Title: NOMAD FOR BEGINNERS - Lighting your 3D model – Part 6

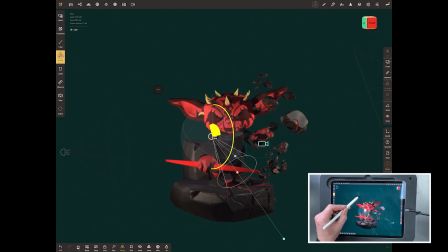so we go spotlight and then we want to rotate it back like so so this is pointing at the back of the model so we're going to bring it over to one side or the other and now what we're going to do is change the color of this one and we'll change this
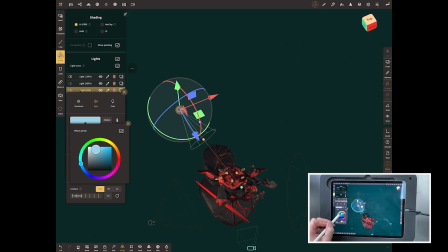one to a bluey color and we'll really crank up the
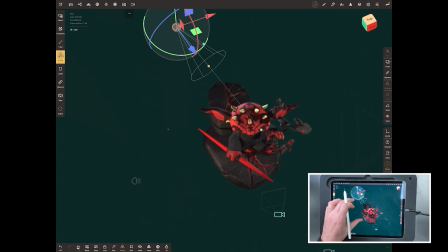intensity on this watch how it lights the bat you should be able to see as i'm as i'm increasing that intensity now
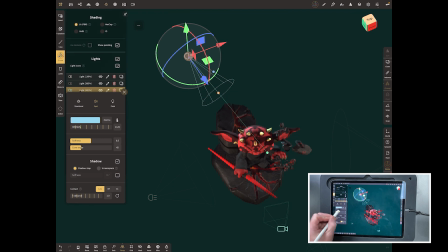how it's lighting it really strongly from the back you see it bright here so what that means is that so
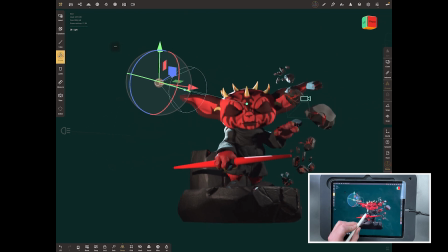you get the real high dynamism and that this this rim light as it's called is the one that really makes things pop now
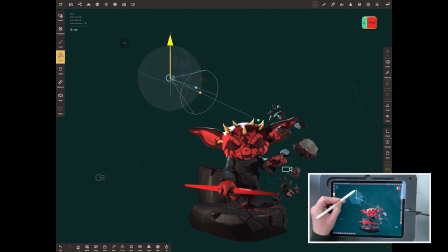if it's not enough you can go up a bit higher so just drag it a little bit higher and rotate it around a bit so make sure it pops on onto the things you want it to pop on so there's no light on this rock here so i want to increase the cone angle the the softness and the cone
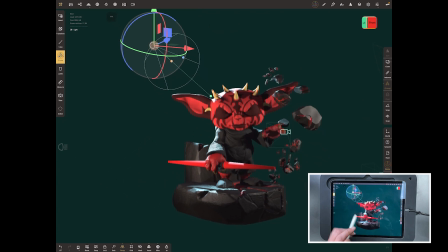angle like so so it's really what you're looking for is this dramatic lighting here so where you can see down here it's it's
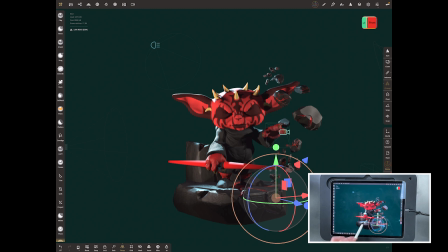coming off this rock and you can see really harsh bluey white light which goes you know it really frames up what you've got it almost gives it a white outline
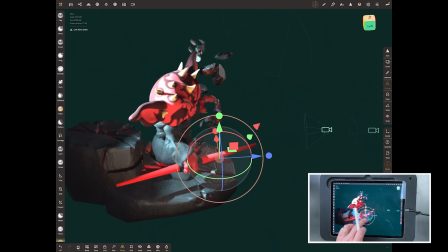and that pretty much gives us what we need there for this really bright looking
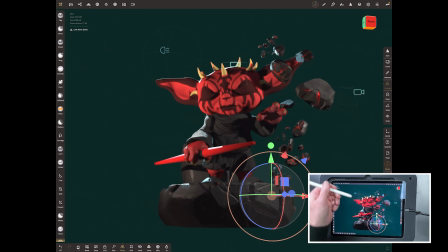um bright looking light coming from the back but
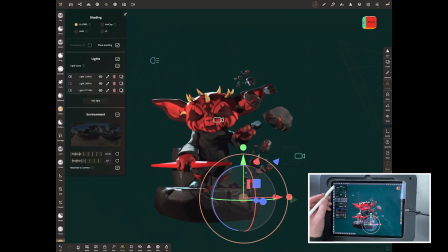now what we want to do is maybe go back and just play a little bit with the others so let's go back to our first light this one up here and we
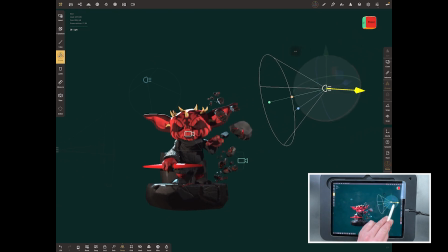can bring that in a bit more now and we could say right this one maybe this one needs to be a
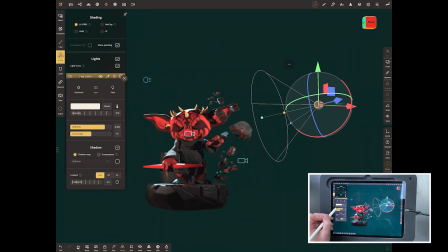bit brighter so we can go tap on it and we'll bring that up and we'll pump the intensity on that one a little bit and you can see
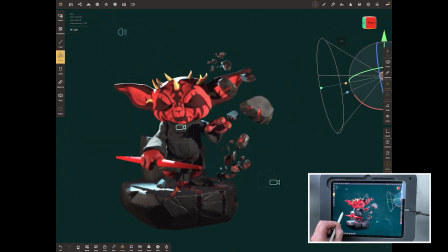there now how it's creating these really nice shadows here and if you want to test how this is working if you do the three finger
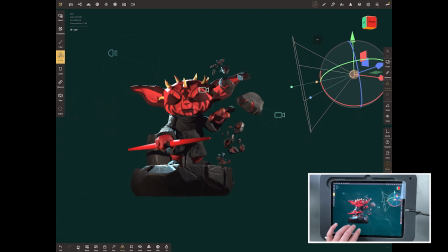roll you'll be rolling all three of them lights and because we've got that one selected you'll see it rolling now we don't want to do this much but it's good to see where those lights are moving so you may want to you know you want you may want to play with this a little bit but if you go all the way like this then you've got two lights at the back and one light at the front which doesn't work so really all you should be doing is
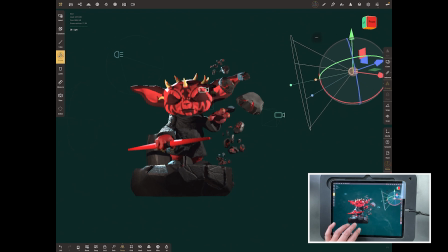micro movements of these so something like that what you're looking for is interesting shadows or shadows that are playing in an interesting way and if anything's not lit correctly now's the time to find it and move the light accordingly so you
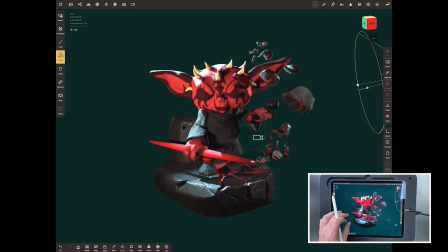might want to move this around a little bit and once you've got it right with those what you can do is you can play with the background again if you want now or even add an image if you wish you add an image in the background image here we're not going to for this one so let's change
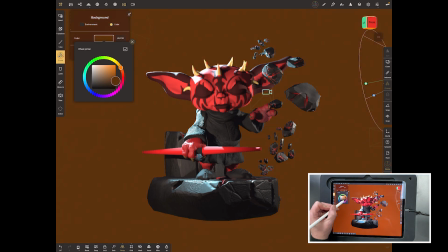it back to a fiery orange color like so bring it down a bit darker